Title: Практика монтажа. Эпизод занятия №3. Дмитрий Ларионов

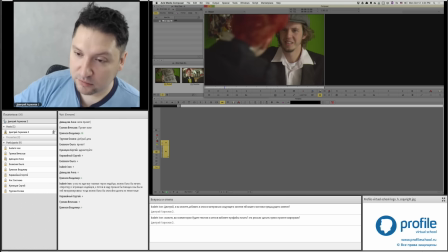505s
Не то, что поторопился, он говорит: не хотите чашечку кофе? Он как бы схватился за эту фразу, нейтрально достаточно, чтобы выиграть время и посмотреть, к чему это все приведет. Поэтому, в принципе, можно либо попытаться сделать паузу между этими двумя вещами, а можно не делать.
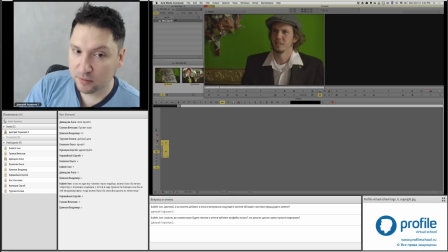524s
То есть можно либо всю сцену вот так отыграть, либо перескочить на боковой план.
Action! Rolling, sorry, rolling, and action! Hi, I'm Carolyn. You must be Bob, right? I guess I am. I mean, yeah, sometimes.
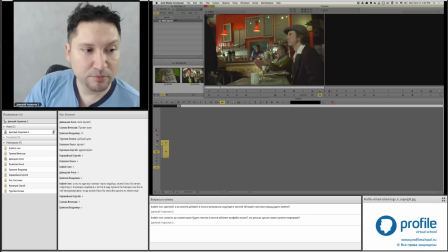541s Would you like a cup of coffee?
Вот в момент перехода между вот этим вот началом.
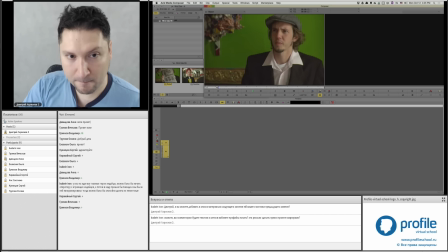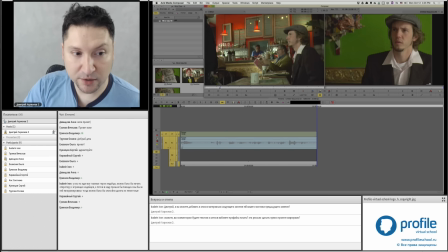555s
И вот этим вот планом. Просто как вариант.
Yeah, sometimes. Would you like a cup of coffee? Yes. Thank you so much. Caroline, it's nice to meet you.
Вот здесь два момента.
Would you like a cup of coffee? Yes.
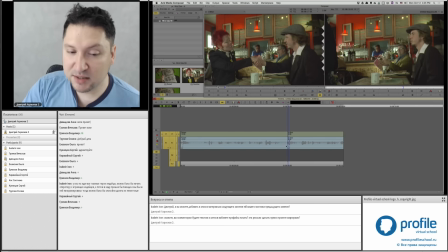576s
За счет склейки можно максимально попытаться протянуть ту паузу, которая есть у него. Потому что мы возьмем по максимуму паузу от его предыдущего дубля до начала следующей фразы. И здесь тоже...
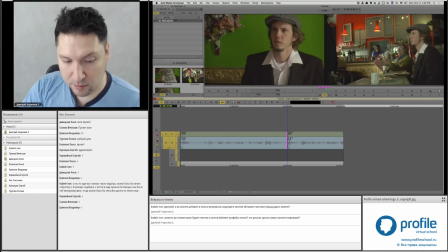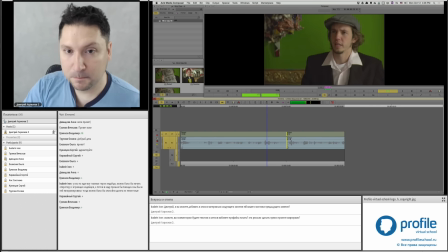Может быть, еще...
I guess I am. I mean, yes, sometimes. Would you like to...
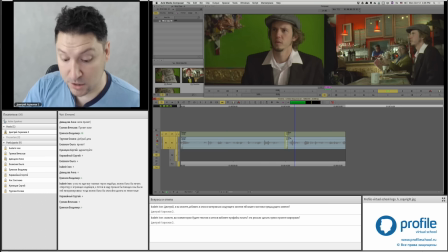612s
И еще.
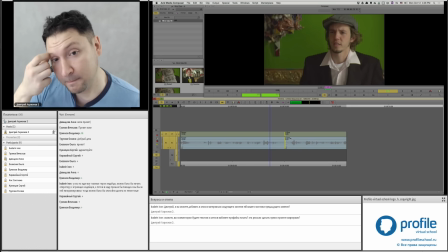617s Sometimes. I guess I am. I mean, yes, sometimes. Would you like a cup of coffee? И с другой стороны. I guess I am. I mean, yes, sometimes. Would you like a cup of coffee?
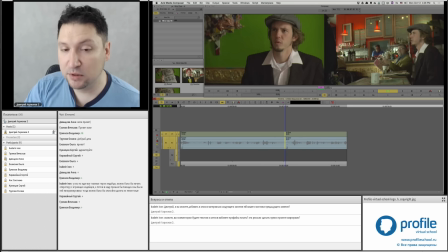634s
Вот сейчас удалось выиграть 17 секунд, 17 кадров с одной стороны, 4 кадра с другой стороны.
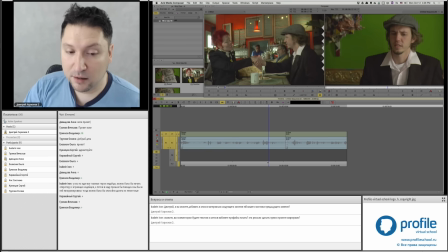638s
То есть фактически секунду паузы. А, я, опять же, говорю, что не обязательно монтировать так. Я просто на этом примере показываю то, что хотелось бы в этой сцене сделать вообще. Да?
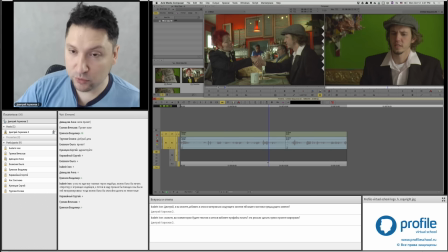654s
С одной стороны, задать вот это, дать вот это замешательство Роберту, что, ну, как гром среди ясного неба, на него свалился эта Кэролайн. Но тут возможность, опасность, как говорится, пересолить. Да? То есть, если вы каждую паузу будете так растягивать, это будет перебор.
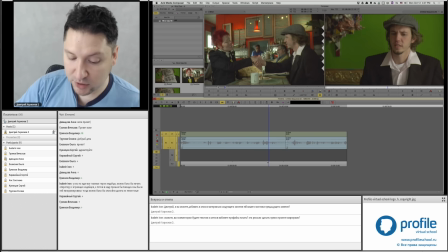671s
Но вот как технология растягивания, вот она выглядит таким образом. Другое дело, что, я бы сказал, не обязательно именно вот так монтировать, потому что, возможно, у вас,
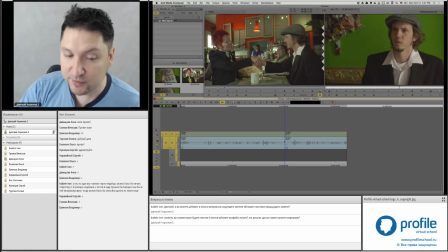686s
если вы ее обоснуете, поэтому мне важны ваши комментарии при ответе к вопросу. Допустим, я решил не резать этот план, не переходить на Боба, потому что считаю, что... Бом-бом-бом-бом-бом. В данном случае этот план не супер-мега идеален, потому что вот этот вот хрен на заднем плане в очках, он лишний в данном случае.
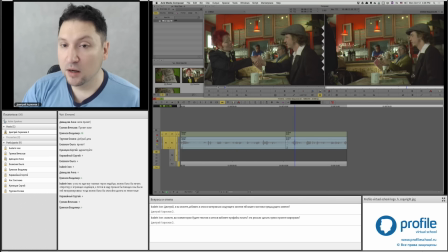705s
Ну, чего он тут уставился? Там смотрящий за ними бармен тоже, не вижу, смотрит он сюда или туда, но тоже лишний персонаж, который все уставились на Кэролайн, как-то особенно не добавляет сцене. Поэтому, может быть...
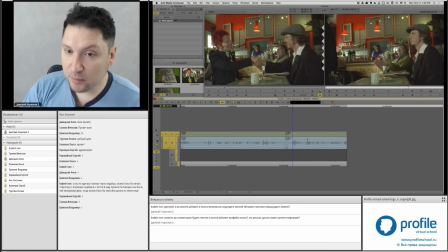722s
Можно было бы дать ей просто сесть на этом плане и потом перескочить на тушот, когда эти два персонажа уже отвернулись.
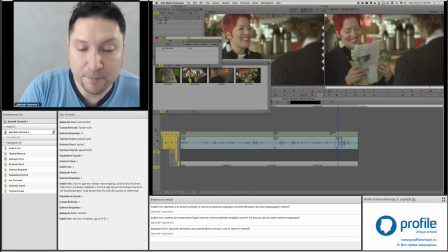730s
А, еще один момент. В данном случае у нас нет необходимости приклеивать фоновый шум кафе, там, не знаю, позвякивание приборов.
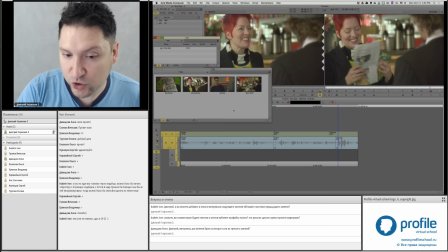741s
Если хотите, вы можете подложить здесь какую-то шумовую картину сделать. А, то есть голоса в кафе раздаются, там, не знаю, чашки там позвякивают. Но это не так необходимо.
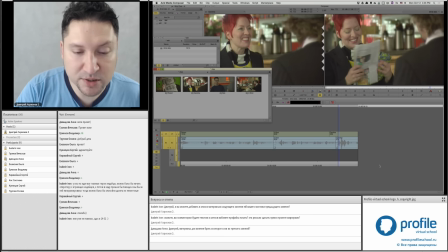755s
Да, в этом нет смысла, нет такой задачи, потому что все равно история не про это. Да? Хотя, почему бы так не сделать? Вот. Единственное, что если вы будете использовать какие-то дополнительные материалы, не забудьте приложить их к архиву. Точнее, заархивировать ваш проект.
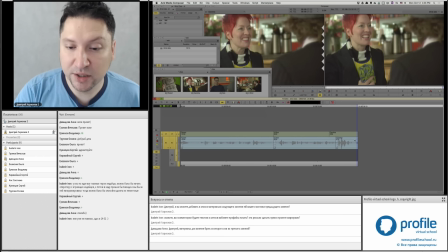775s
Потому что иначе они мне не откроются, я вынужден буду их проигнорировать или отправить материал на доработку.
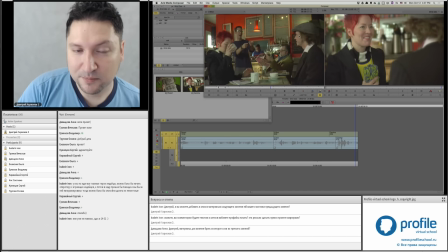782s
И вот этот момент как раз Роберт понимает, что это та самая Кэролайн. Вот тут вот можно вставить переглядку, да, допустим.
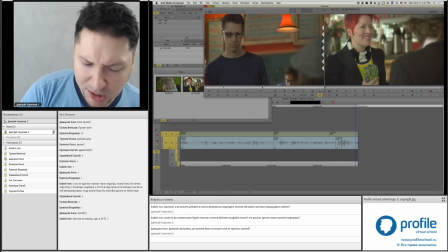796s
Тоже дам ему чуть-чуть подумать.
Кэрол, Кэрол.
Потому что на общем плане он быстро вспоминает.
Кэрол, Кэрол, Кэролайн.
А здесь он Кэрол, Кэрол. И вот не дам ему сразу вспомнить.
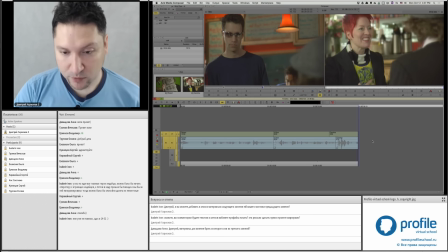809s
Приклею, допустим, сюда. Через паузу какую-то. Я паузу оставляю просто, чтобы показать, что есть разрыв. Там будет какая-то история.
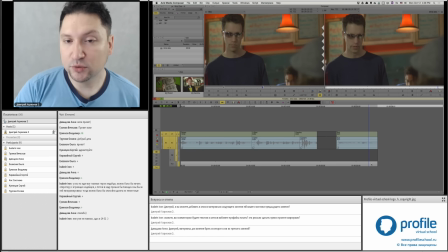822s
Да? А вы, конечно, без разрывов, пожалуйста, клейте. И вот тут вот он смотрит. Задумался.
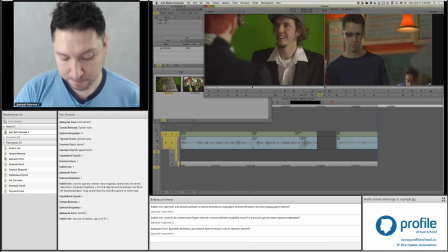828s
Тут я перехожу на Боба, который все понял. И вот здесь его реакция, он зыркнул, отвернулся. Вот эту вещь хотелось бы
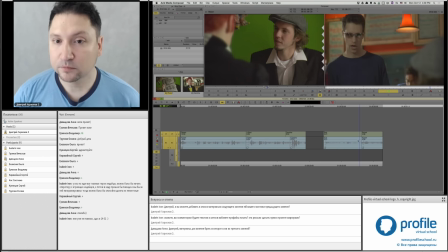разрезать. По повороту на взгляды на Кэролайн.
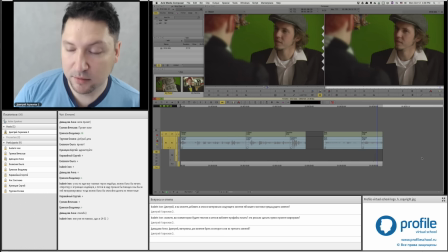862s
Так. И вот в это место, во-первых, врежу реакцию Кэролайн.
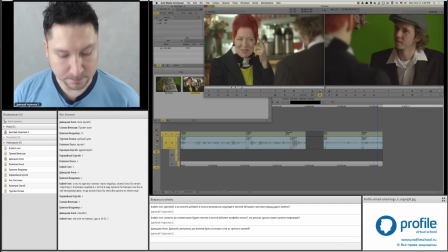Так, вот что я сделал.
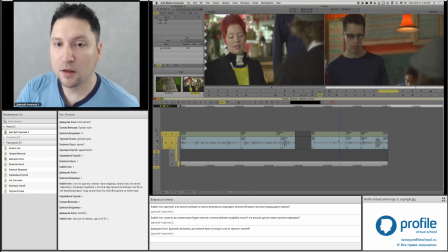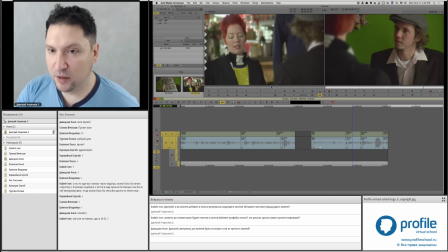892s
Поскольку он второй раз задумывается там и пытается вспомнить, не обязательно давать ему эту фразу. Да? Звук меня сейчас вообще не интересует. Я, может быть, здесь вообще пустотой его забью. Да? Интересует реакция Боба. Роберта, точнее.
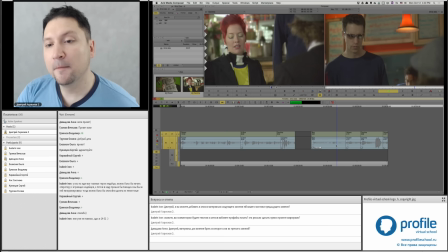Опа. Вот он посмотрел на Кэролайн. Чем дольше я буду... можно поймать его взгляд и опустить глаза в чашку. Можно дать небольшой такой вот...
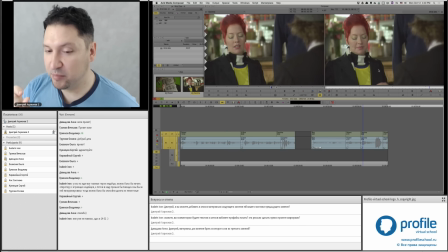926s
буферный такой момент. Буферное количество, время перед тем, как она все-таки рискнет на нее взгляд поднять, потому что она-то все поняла. А, и по концу я вот этот взгляд обратно переведу
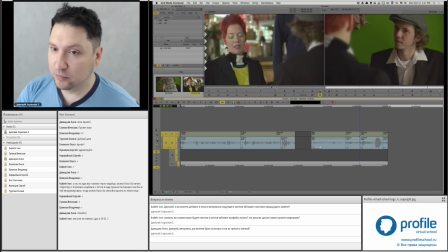948s
на Боба. Но, смотрите, я же разрезал этот план с Робертом. То есть вот этот вот вот эту паузу, которая была в его после, как он повернулся глазами на Кэрол и смотрит, я уже использовал здесь. Не страшно, я могу ее повторить. Да?
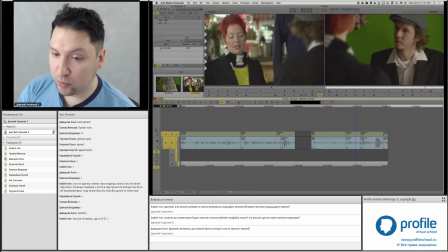965s
Это будет технический повтор кадра, конечно, и обычно это плохо, но в данном случае это нормально, потому что я удлиняю момент его смотрения на Кэролайн. Поэтому я возьму и еще вот этот взгляд добавлю сюда. То есть я просто вытяну его триммингом.
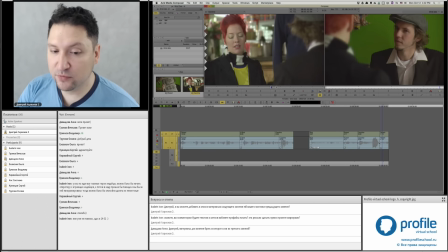985s
Опять же, на звук совершенно внимания не обращаю, потому что в крайнем случае я здесь могу врезать какую-нибудь пустоту. Чтобы он, там, Боб за кадром не стал совсем уж таким дауном, который не может вспомнить вообще ничего.